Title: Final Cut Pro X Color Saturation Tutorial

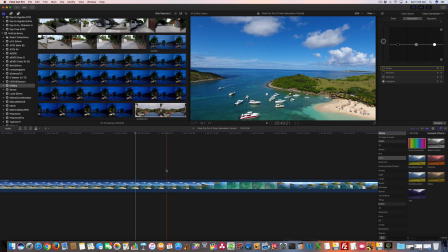[12:15]
So this is one of my favorite things to adjust saturation for is drone footage, just because you can capture an environment in a very unique way
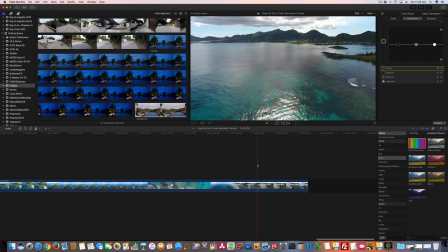[12:28]
and just really tweak those colors. I mean, just look at that.
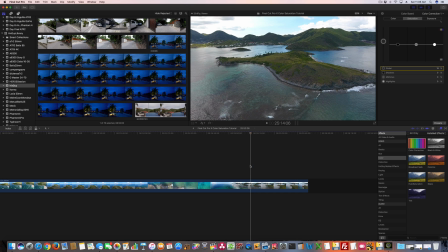[12:34]
And see this right here, you know, I could bring it way up. See now how green that is? In this scenario, taking it to the extreme may be okay because it gives, you know, it brings everything to life with that green.
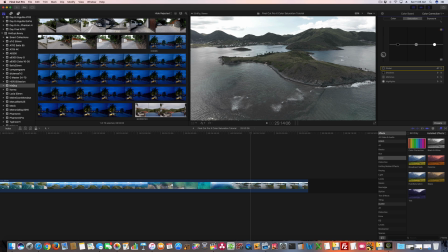[12:49]
Likewise, if I want to give it a sinister look, I could bump it down to where it's not black and white, but it's on the edge of that, you know. And see the water, look at the water, how sinister that is in the island. But you bring it up, you can just make it, you know, look like a tropical paradise like that.
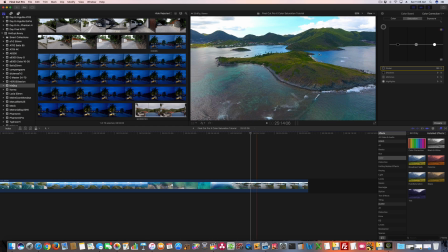[13:08]
So hope you enjoyed this tutorial. This is just saturation. There's a lot of other color adjustments that one can make in Final Cut Pro 10, and a lot of people have asked, you know, well, why do you always use Final Cut Pro 10?
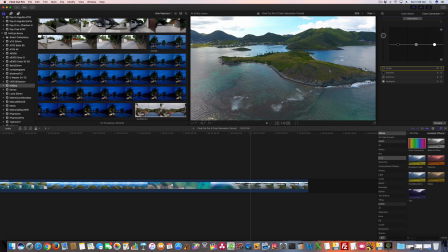[13:22]
And the reason is it's just an easy tool for me to use. I've found that, you know, as I've illustrated here, it's easy for someone with even a novice level understanding of video editing to go in, take that video from their camera,
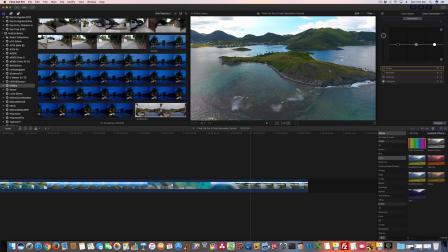[13:37]
and adjust the color saturation so that it best suits the look that they're trying to give that particular video clip, whether they're publishing it to YouTube or whatever. So I hope this video is of value. Again, be sure to subscribe to my channel,
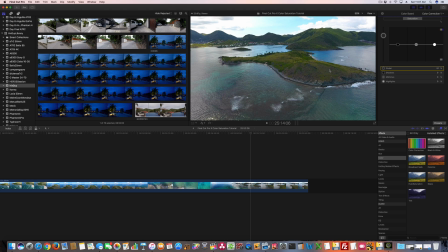[13:56]
youtube.com/IricsGuy. And you can find a ton of other Final Cut Pro 10 tutorial videos too. This is just one of many. And if there's something that you'd like to see me address within an upcoming video, let me know and
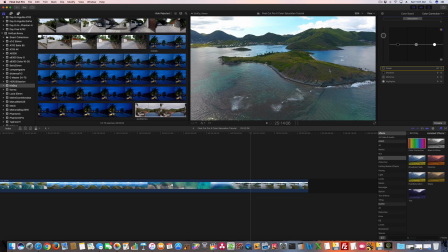[14:13]
I'll add it to my video to-do list. Thanks for watching, and y'all have a good day.
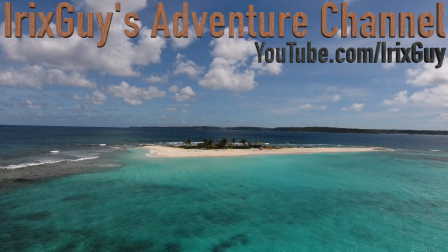[14:20]
Hey y'all, IricsGuy here. If you enjoyed this video, please be sure to subscribe, like, and share.
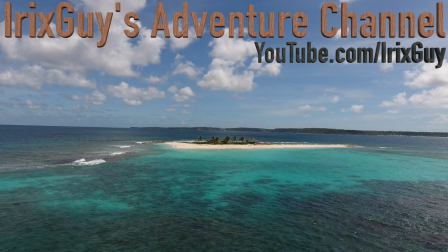[14:26]
It's viewers like you that enable my channel to continue to grow. Thank you.